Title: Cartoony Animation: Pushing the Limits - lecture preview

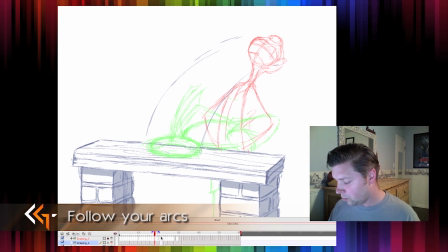4:10 And what I might do here
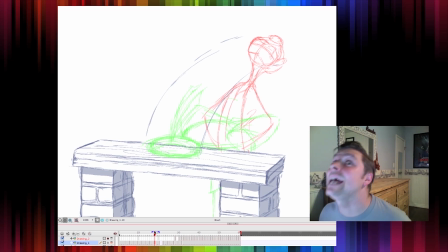4:14 is I'm going to show that his face is dragging back, so his head's going to actually be up. And let's do this where his face is actually dragging all this way.
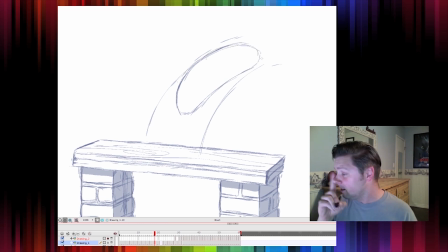4:32 So this is going to be his face. And this smear, his nose might smear. His nose would smear the whole way. As well, following that same arc, his teeth in the position they were in.
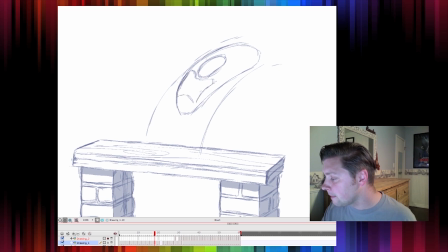And even his eyebrows So see, this is clearly off model.
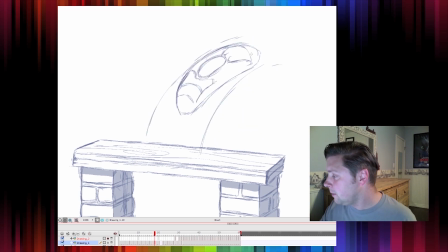5:03 This would never happen, and his headband would still be staying behind. Now, so you can see that is way off model,
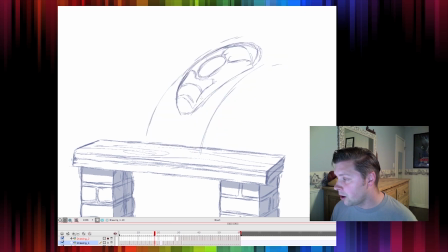5:19 but you can see what the arc's going to be, right? And so, going back to the other part of the shot, you still have to draw his neck. So you might, let's see, what would his chest be doing?
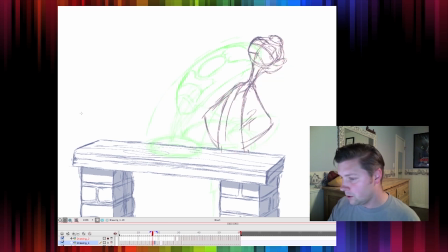5:37 His chest goes from there to all the way down there as well. And he was leading with his chest. So let's say his chest is bending all the way over as well.
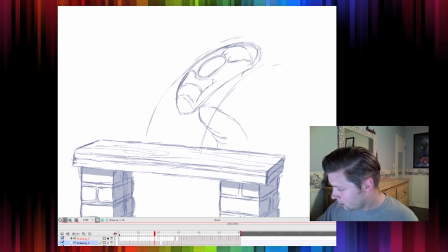5:52 And so this is actually leading. So here's his chest and his neck. And his neck would just sort of blend into the head to show which way it was going.
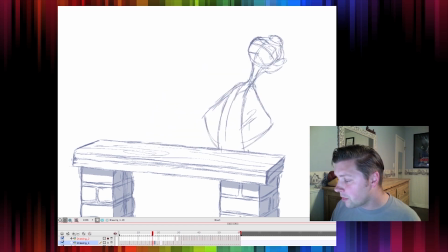6:10 And his arms, because the arms aren't that big of a change, I probably wouldn't smear the arms. I would just do an in-between. So let's drag the elbows back to pretty much where they were already, just to continue that action.
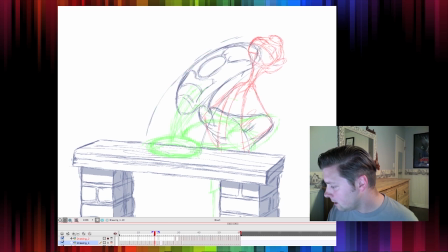6:32 And same thing here. So now, once I get rid of this arc line that I drew, because I won't need that, that's not going to be in the final thing.
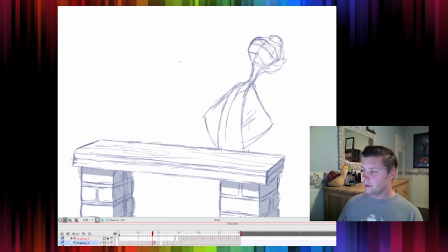6:48 Now there's going to be one frame of smear to get you there. Oh, I forgot his ears. And also, he actually has a bandana that I didn't draw either. So his bandana would be trailing
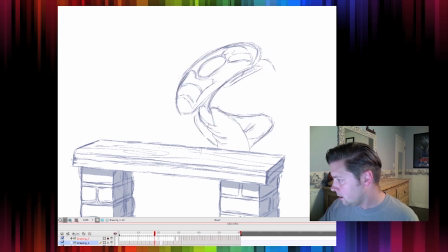7:11 from there, and so it would probably still be trailing from that same position.
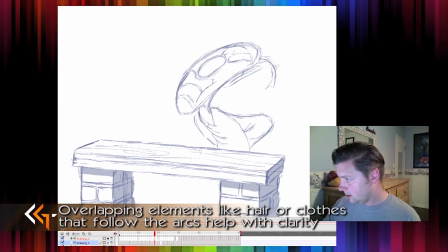7:19 I'm not going to necessarily make that. So now here's on this frame, on this keyframe, just make sure that bandana stretches.
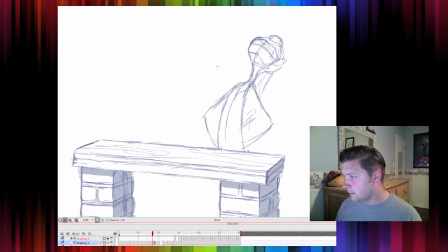7:30 So now when you see it, that's going to be a really fast action. And then on the way up, it has one in between before it pops up here. Now, any fast action that I've done,
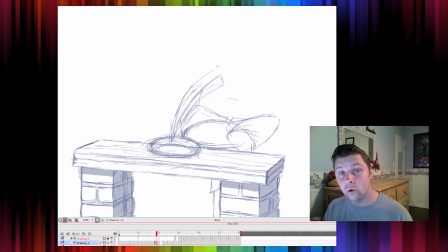7:46 usually for the really strong impact, I'll actually hold that frame for 2 frames, on 2D animation anyway. And then, so on his way back up, I'm going to just have a frame. I'm not going to have him peel off the table because I want it to feel really hard, and if it peels off,
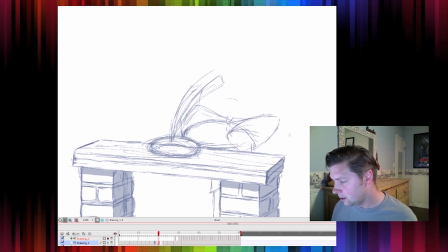8:06 it'll make it feel a little softer. So I'm just going to have him do a straight in between these 2 poses. And it might actually be a bit of squash the other way.